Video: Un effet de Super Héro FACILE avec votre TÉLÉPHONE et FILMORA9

Dans cette vidéo, vous apprendrez à réaliser l'effet de super vitesse idéal pour les vidéos d'action.
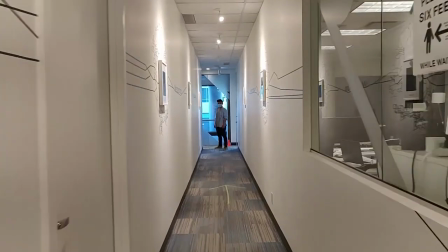(0:07)
Je vais vous montrer comment filmer depuis votre téléphone jusqu'au montage dans Filmora9.
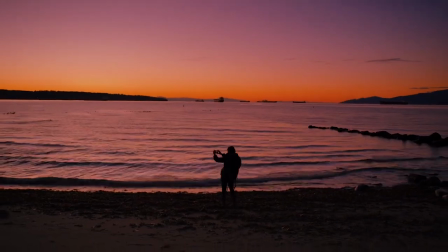(0:13)
Restez avec nous ! Bonjour tout le monde, nous voilà de retour pour améliorer vos compétences en montage vidéo.
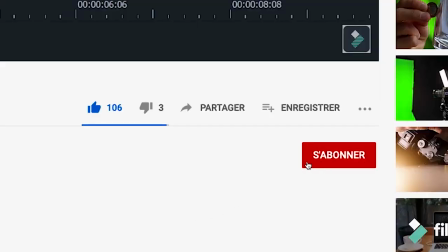(0:20)
Avant de commencer ce tuto, n'hésitez pas à vous abonner et cliquez sur la petite cloche de notification pour ne rien manquer de nos tutos à venir.
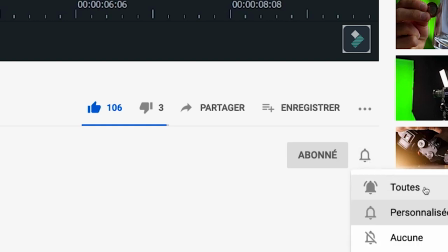(0:28)
Allez, jetons un œil sur cet effet.
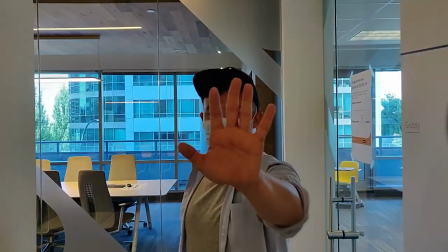(0:34)
Ne dirait-on pas une scène issue d'un film d'action fantastique ? Non ?
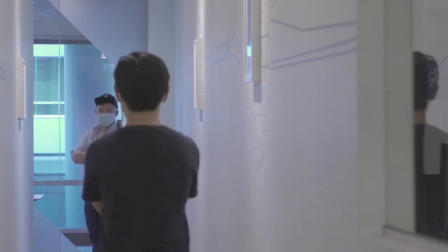(0:39)
Il s'agit là en fait d'un effet plutôt simple à réaliser que vous pouvez filmer avec votre téléphone et monter avec Filmora 9.
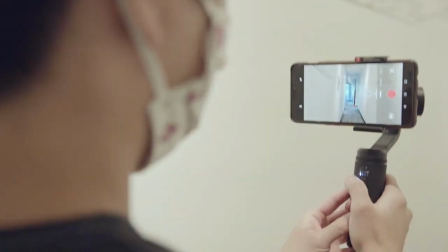(0:49)
Alors commençons par le tournage. Placez dans un premier temps votre personnage principal au bout d'un couloir dans une allée.
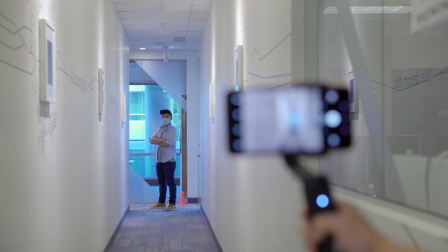(0:56)
Il faut que vous puissiez voir des murs à gauche et à droite,
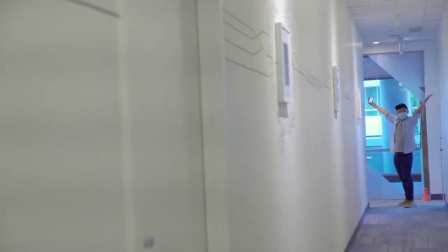(1:00)
donc un passage étroit entre des bâtiments, des arbres, ferait le mieux l'affaire.
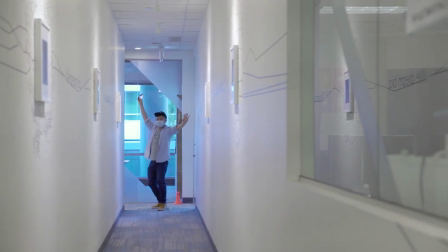(1:06)
L'objectif ici est de permettre à la caméra de frôler ces éléments pour accentuer l'effet de vitesse lors du zoom de la caméra.
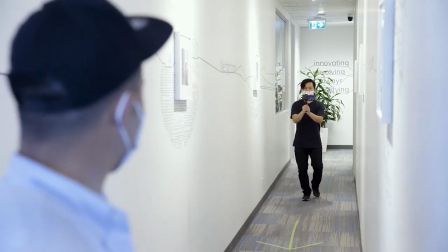(1:15)
Éloignez-vous de votre acteur ou actrice principale et lorsque vous êtes à bonne distance, commencez à filmer avec votre téléphone.
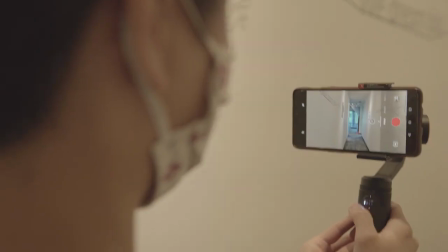(1:23)
Donc tenez-le en l'air pour que votre sujet soit toujours dans le champ et
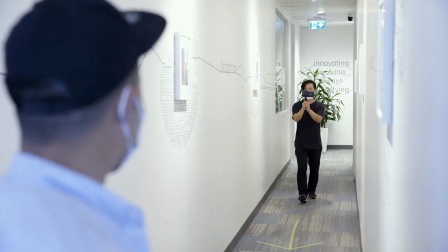(1:27)
marchez vers lui à un rythme lent et régulier pour minimiser les mouvements de l'appareil.
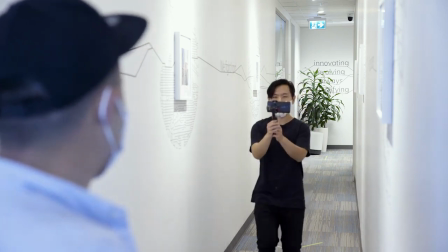(1:33)
Une fois que vous êtes proche de votre sujet,
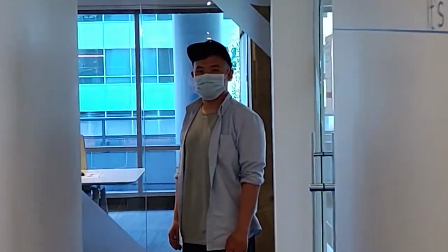(1:35)
demandez-lui de jouer la scène de manière à ce qu'il ou elle arrête la caméra et le repousse tout à coup.
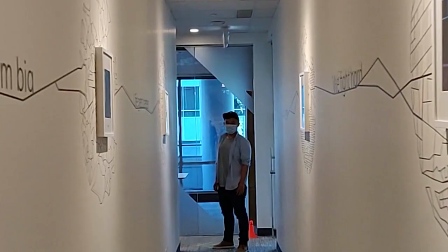(1:44)
Reculez en synchro avec l'action de sa main qui repousse la caméra et continuez
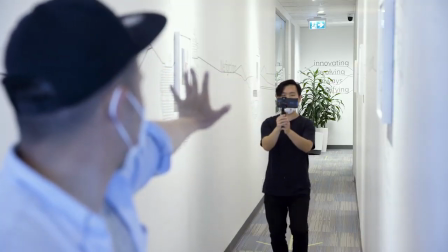(1:49)
à reculer à la même allure lente et régulière que lorsque vous vous êtes approché.
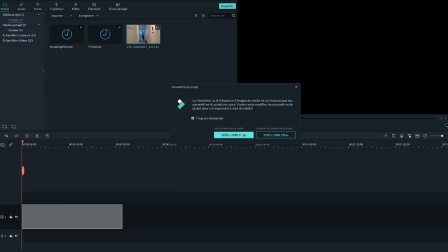(1:54)
Faites maintenant glisser le clip dans votre timeline. Si votre séquence tremble un peu,
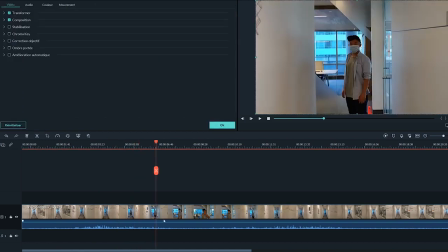(2:01)
vous pouvez atténuer le mouvement de caméra en double cliquant sur votre clip et en vous rendant dans les options de stabilisation.
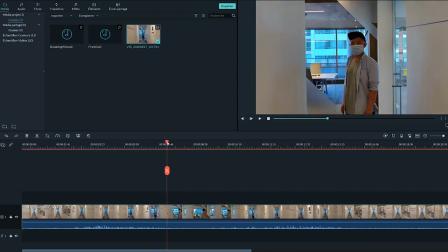(2:08)
Si tout est ok, passez directement à votre montage. Trouvez la partie de votre clip juste avant que votre personnage principal ne commence à lever la main pour arrêter la caméra et faites une découpe juste à ce moment précis.
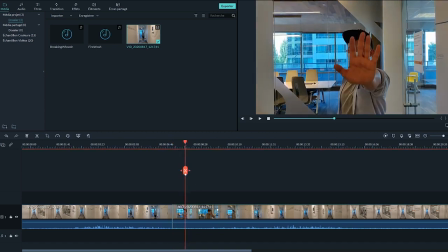(2:21)
Faites une seconde découpe au moment où la main est complètement levée.
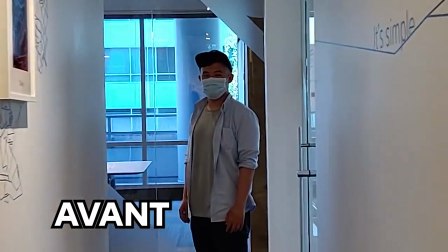(2:27)
Il est maintenant temps d'ajuster la vitesse des deux parties découpées pour que l'on ait l'impression que la caméra se rapproche du sujet rapidement.
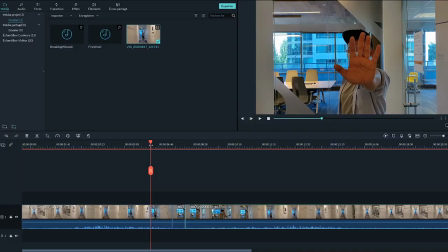(2:35)
Pour la première partie, je vais la rendre 4 fois plus rapide.
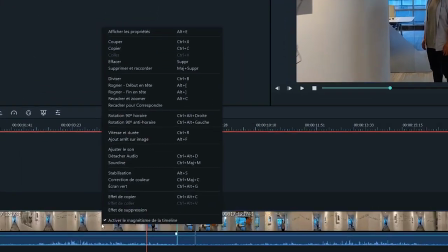(2:39)
Pour y arriver, faites un clic droit avec le bouton droit de votre souris sur le clip et sélectionnez vitesse et durée.
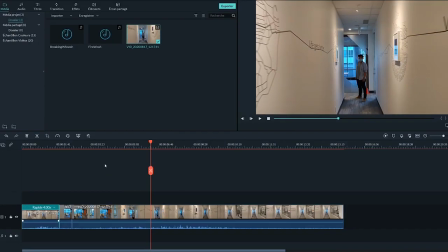(2:47)
Changeons la vitesse pour 4. Pour la partie juste avant que la main ne se lève, je vais la rendre deux fois plus rapide.
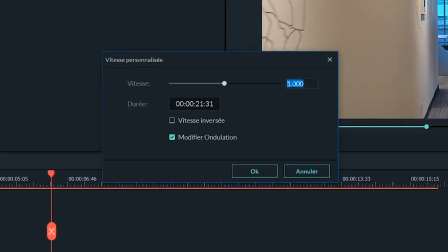(2:56)
Cette astuce permet en fait à la caméra de s'approcher de notre sujet de manière plus souple pour une transition plus clean.
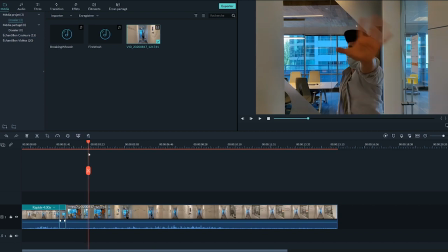(3:03)
Maintenant, essayons de trouver la partie de la vidéo située après que la main ait repoussé la caméra et ajoutons-y une nouvelle découpe.
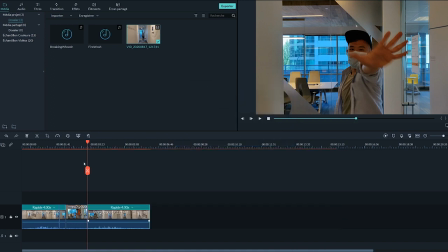(3:14)
Changeons également la vitesse pour du 4 fois plus rapide. Bon, à ce niveau de l'édition, on peut remarquer que l'effet est déjà plutôt cool.
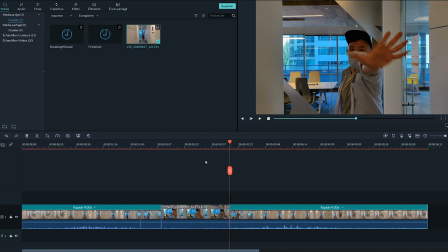(3:23)
Si vous souhaitez le rendre encore plus cool,
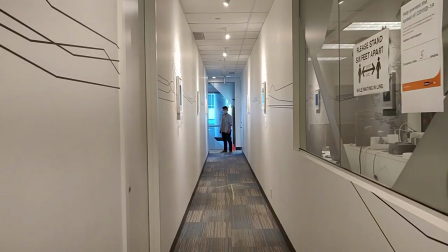(3:26)
vous pouvez ajouter des effets pour donner l'illusion que votre acteur ou actrice utilise des super pouvoirs pour repousser violemment la caméra.
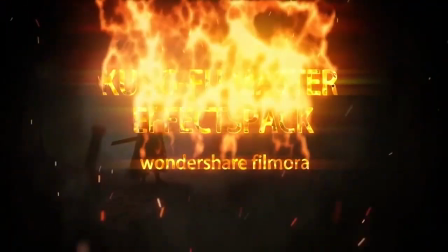(3:34)
J'ai utilisé ici quelques effets du pack Martial Arts qui est téléchargeable gratuitement sur
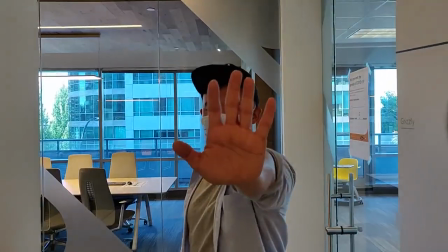(3:39)
firmstock.wondershare.com.fr Je vais ajouter des effets uniquement au moment où la caméra est repoussée.
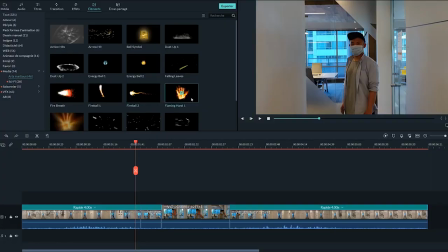(3:46)
L'élément Flaming Hand 1 est un bon effet à rajouter.
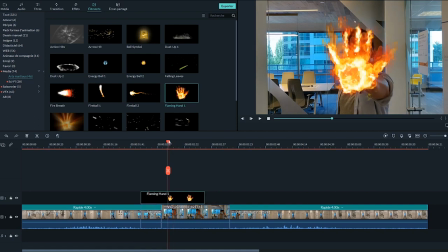(3:51)
Faites-le simplement glisser sur la partie où votre personnage a la main levée puis faites glisser les bords de l'effet dans l'aperçu pour ajuster sa taille.
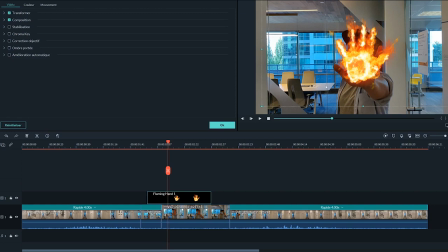(4:01)
Alors, l'objectif ici est que vous puissiez superposer l'effet de cette main flamboyante sur la main levée de votre acteur ou actrice.